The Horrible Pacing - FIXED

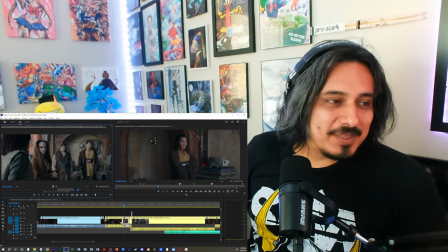[4:10]
One of them is, like, should be the Padawan. The other one is just arrogant.
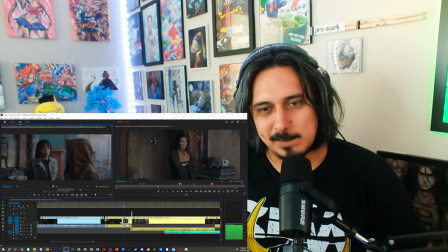[4:17] Amen. We will follow your plan, Padawan. It's a good one.
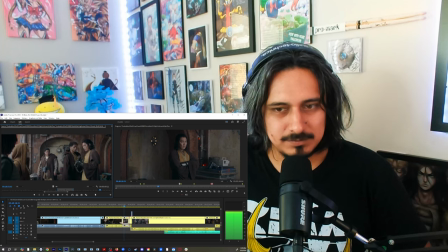[4:28]
giving a civilian a weapon violates 13 precincts Oja knows how to use all of this and then
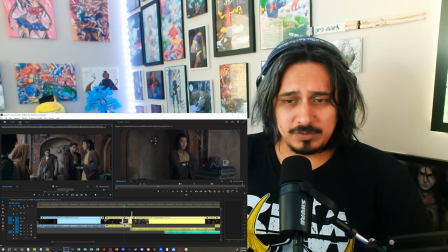[4:34]
we go again with the protocol and shit like oh let me remind you like this is what happens with this
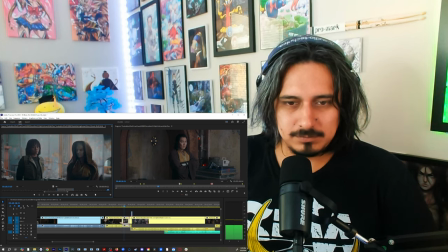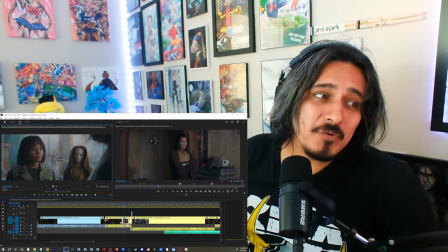[4:54]
so that's the scene and if you were bored out of your mind yes that is because
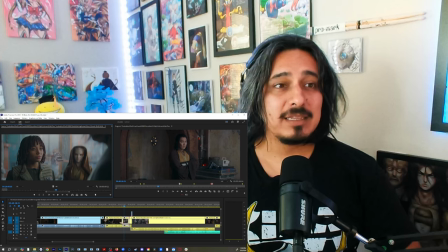[5:04]
Because whoever directed this and wrote this, clearly nothing, nothing was left in the editing room.
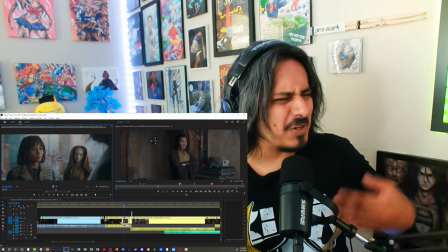[5:12]
They decided to put everything there.
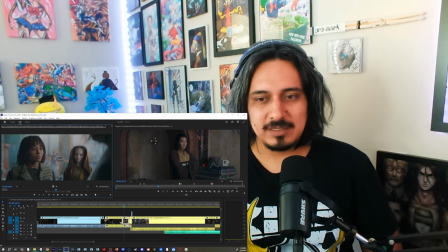[5:14]
And it just hinders the pacing because was there anything of relevance there?
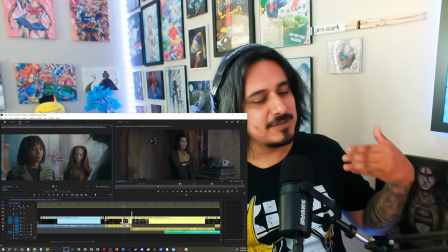[5:22]
We already know that she is to be a Jedi. So we don't have to put in again the fact that she is to be a Jedi.
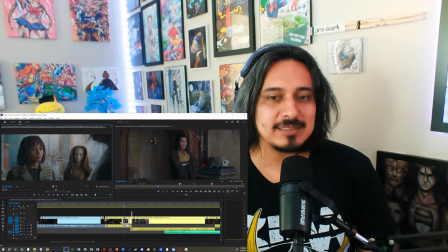[5:30]
They say that she used to be a Jedi like every five minutes. So there's no need to have that conversation again.
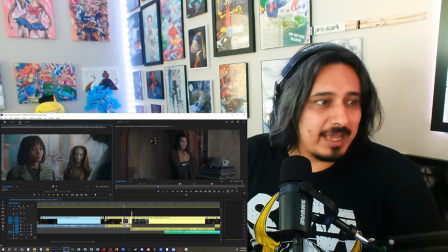[5:38]
And there's no need to portray the Jedi as petulant assholes.
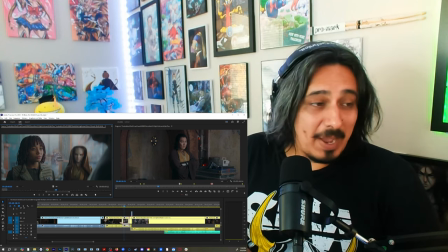[5:44]
And there's no reason to have a Padawan best her master.
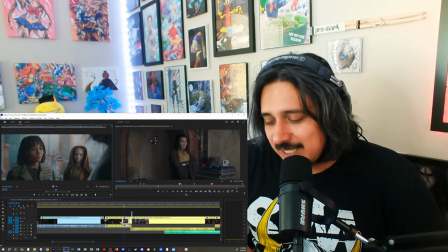[5:51]
Because then that's also going to hinder on the image of the Jedi. And then the Padawan is going to look like an arrogant little brat.
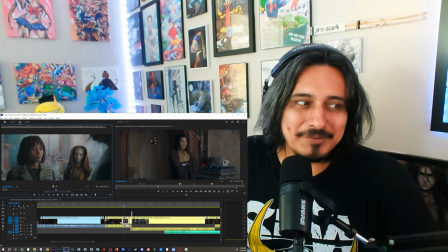[6:00]
so we cut around it and we have this
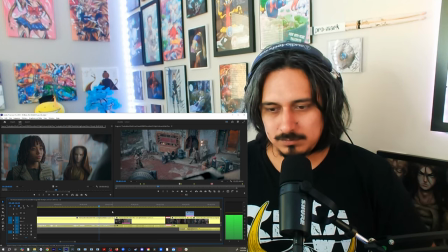[6:05]
any suggestions
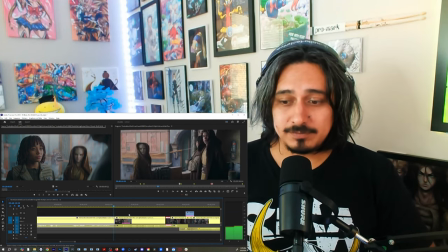[6:12]
they all turn around as
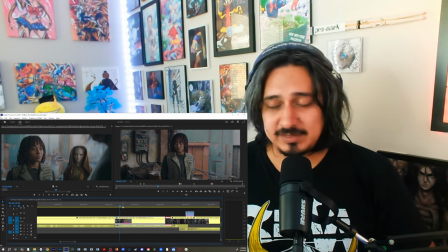[6:18]
they turn around she looks at him as as as in like yeah I I got nothing
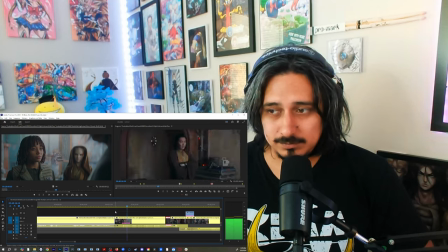[6:27]
and then she
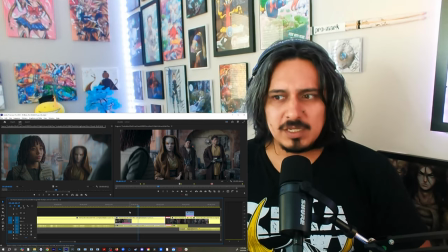[6:33]
just starts the padawan just keep you know starts without doing the or we ignore all of that
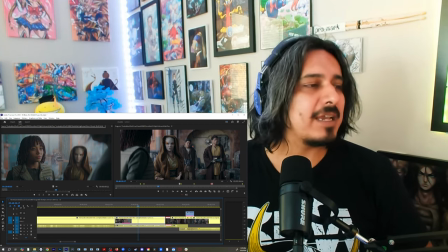[6:40]
is there a continuity error on the hood yes do i care no neither should you
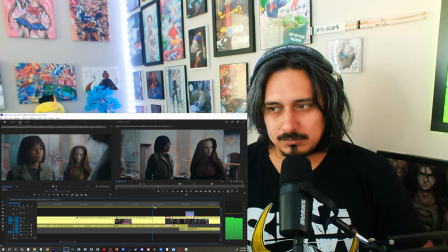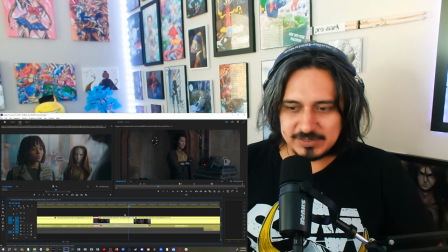[6:54]
now if you can see right here i am using um the audio
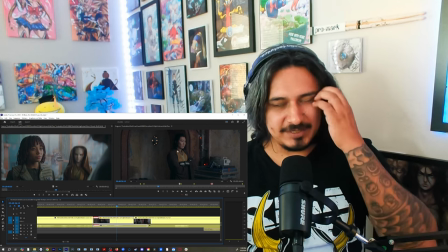[7:02]
but i'm using a different reaction from soul because i'm cutting around it
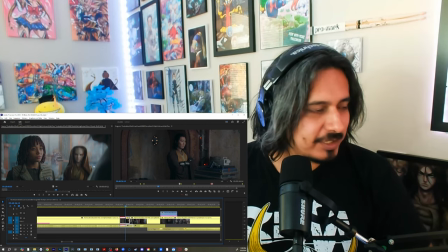[7:08]
and then instead of the padawan again saying like that's the most logical way like no bitch
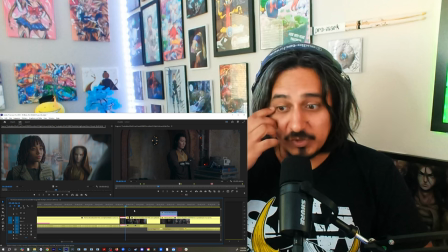[7:14]
that's your plan thank you for bringing the plan to the forefront let soul decide whether it's a good one or not
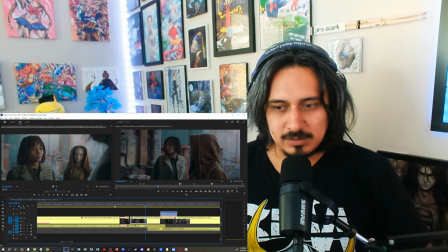[7:20]
so here she's
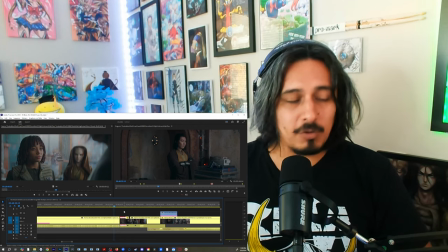[7:26]
like you know what i'm in
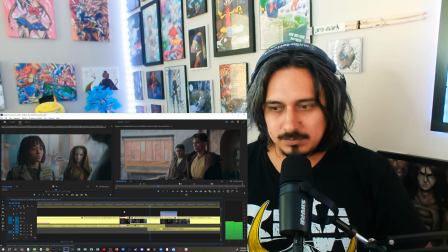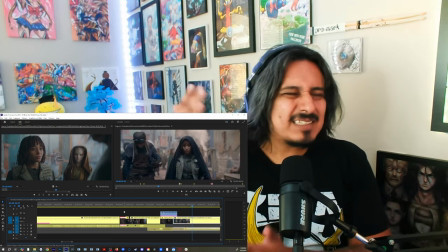[7:35]
that's it we move that's that's the thing we move we move
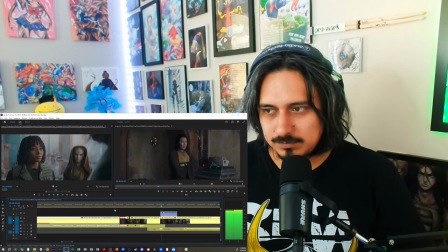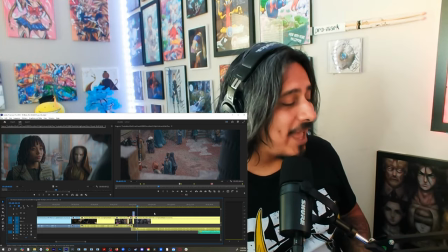[7:49]
like just by doing that you already saved so much
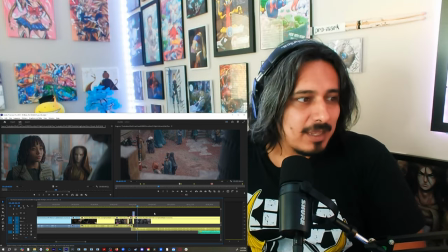[7:54]
unnecessary dialogue and it seems like they're working
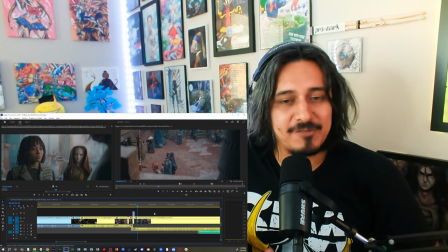[7:59]
more off of the trust they have with each other it's
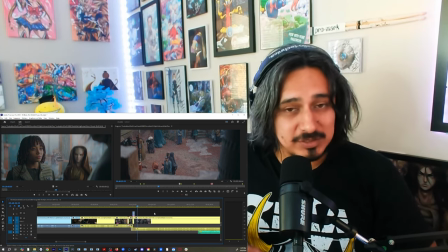[8:04]
not important to establish a plan it's important to follow
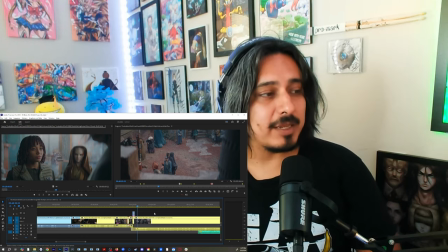[8:10]
through with the plan, act on the plan.
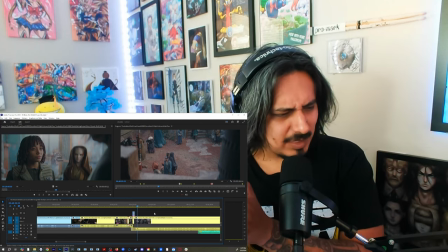[8:14]
So anyways, I really, I really love this type of fixes.